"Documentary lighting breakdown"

What's up YouTube? So today we're going to be doing a faux location setup for a documentary. So this is going to be pretending like you got a call, you've never seen the location, and you're going to the place. Or you set up an interview, but you've never been to their house, and you don't really exactly know how you're going to set it up. So we're at location. Hello location. And we are going to walk in, choose the spot that we want to shoot. We're going to then set design, and then we're going to light it, and then shoot the interview. So it's gonna be a pretty fun video, so let's get in there. So now we're in the room, and you can see it's a little dirty.
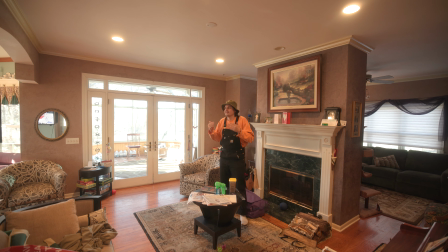0:33 The client is just a normal person. They live life like anyone else, and they didn't get their house clean because it's not a setup. So what we're gonna do first is decide where we're gonna put our client.
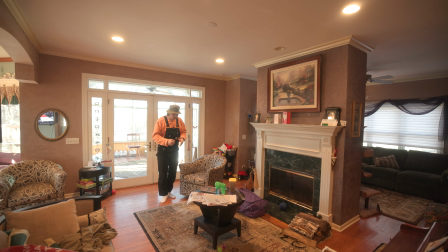0:45 I've already made the decision that we're gonna put them in a chair right here on the carpet, so we can put some lights in this area off screen, but in front of these doors so we can kind of have a
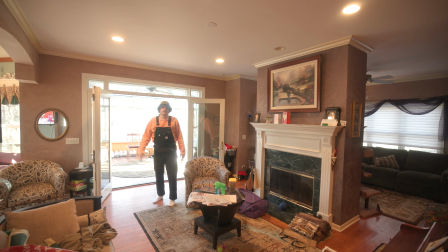0:59 opening, if you will, and that will give this nice opening framing. You'll see this white frame is literally a frame for, you guessed it, our frame.
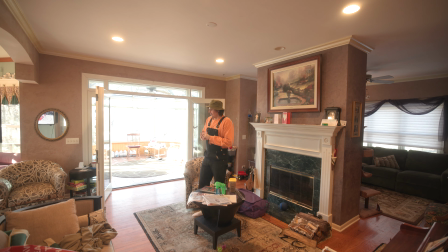1:08 But we need to clean up all this stuff. So your next step, once you find the place, set design. So we'll be right back with some set design.
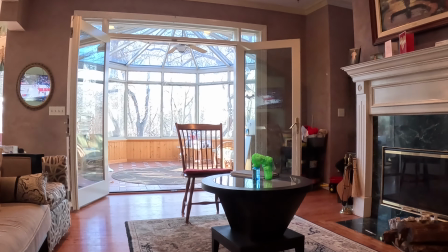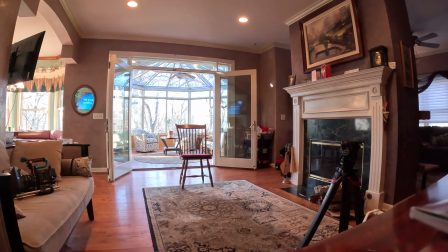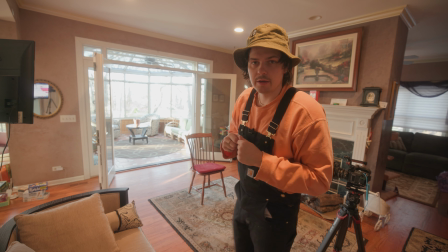1:34 This is kind of what we got going, we're working on right now. I cleared out this area so there's no real space here.
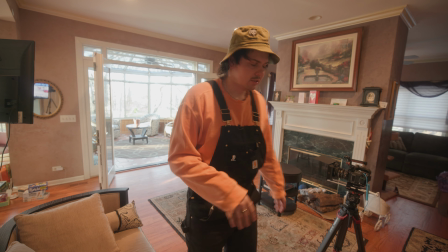1:39 I brought this desk over here. I might audition it in depending on how it looks on frame.
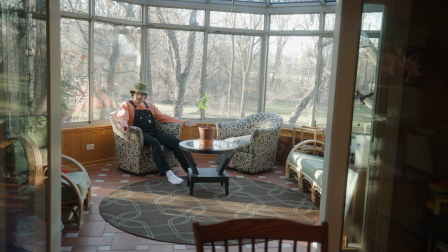1:45 But the main set dressing is this room. We got these two chairs that were originally in there.
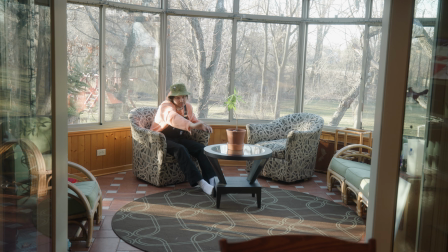1:49 We brought them back here. We brought that table that was in the center back over here. We might switch the tables depending on how it looks, or maybe just leave it back here.
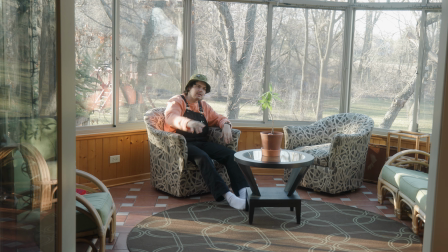1:57 Put a plant on here. And yes, the person might be blocking it, but just if they're moving a little bit, it just has something you want to add depth.
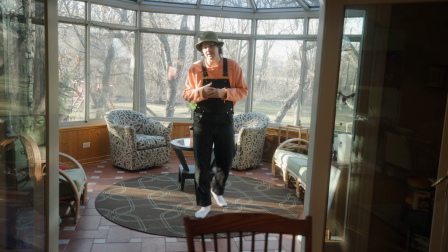2:04 An issue potentially of shooting during the day is the sun is constantly moving, which is an issue.
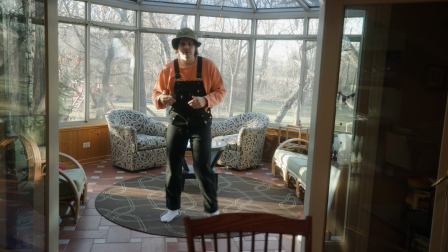2:10 But when you're on location and you have to shoot somewhere with windows or whatnot, you deal with it.
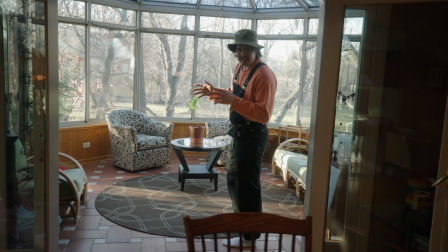2:16 A way to kind of circumvent that, if you will, is setting up a spotlight outside the sunroom.
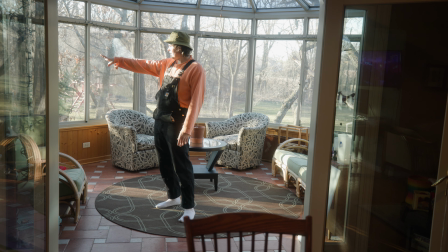2:22 Right now there's a deck outside, so I'm gonna put a light on a spotlight and blast it through here to
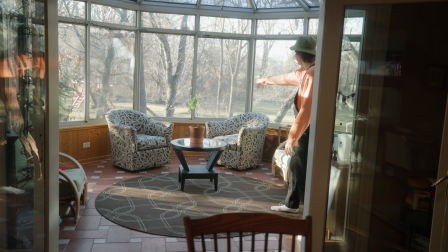2:30 add to this beautiful breaking up of the light and add a little more color into it,
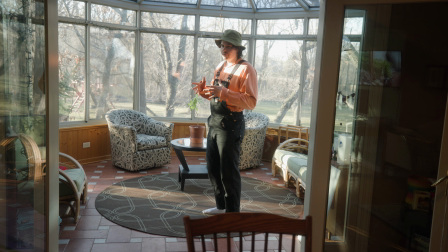2:36 and it will also counteract the sun moving a little bit because there'll be a constant light pretending to be the sun coming through.
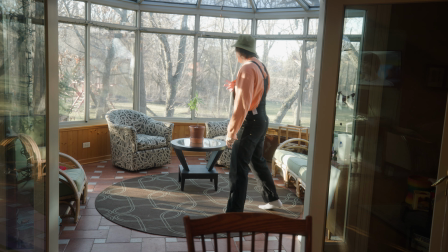2:44 I really like doing that.
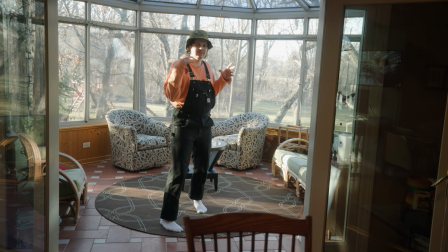2:45 Anytime I can blast a spotlight in the back, I always do, because it really just adds some nice depth and contrast, and you'll see it once we have it set up.
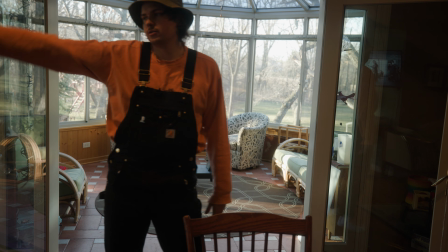2:53 Over here, I'm just gonna have a key light, doing a book light, you know, one of my favorite lighting setups.
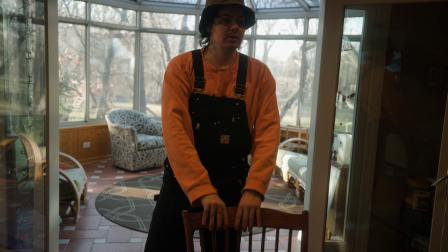2:58 Blasting here, filling in this person. Might have a little fill or a bounce board over here.
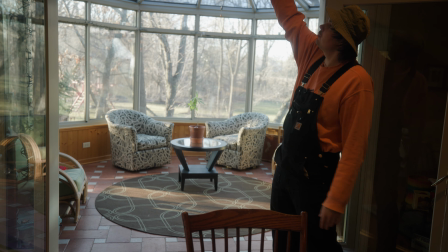3:03 And then to finish, I'm just gonna set up the tube light to give them a backlight.
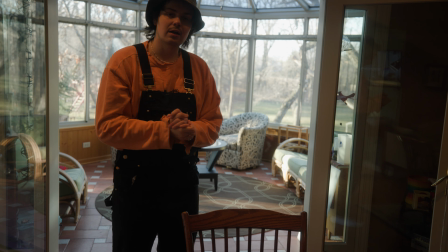3:09 So let's get to that. And once we have it all set up, I'll break down how it all looks and whatnot.
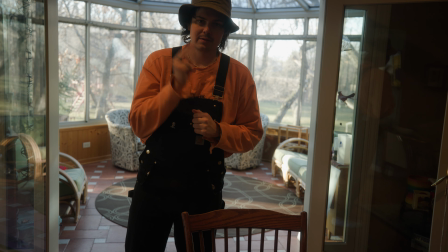3:14 So see you there.
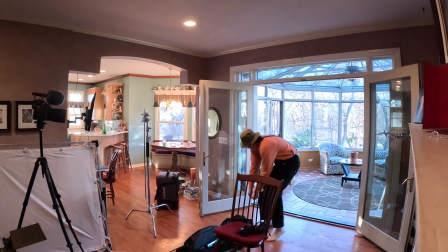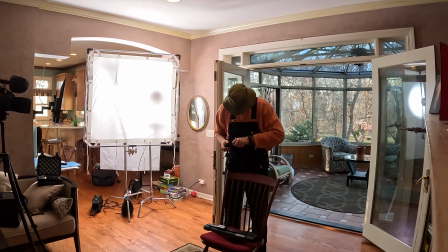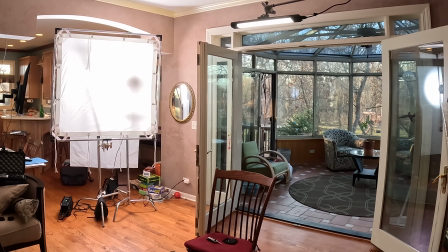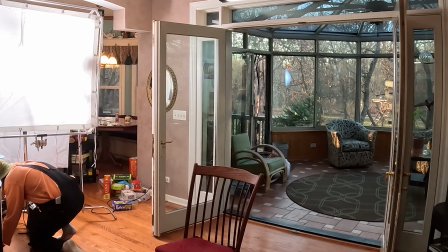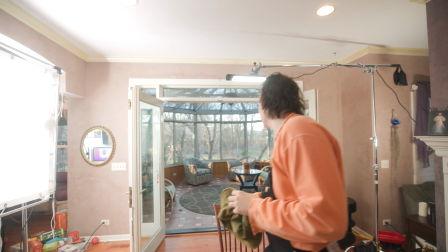3:57 Okay, so now we got the lighting done. So I'm gonna walk through what we have here.
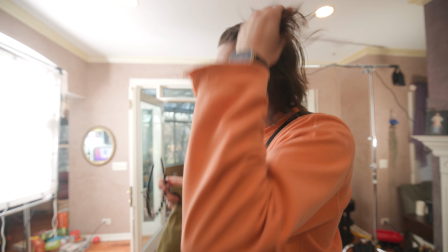4:03 Oh, breaking a sweat. Okay, so we're gonna start with the key light.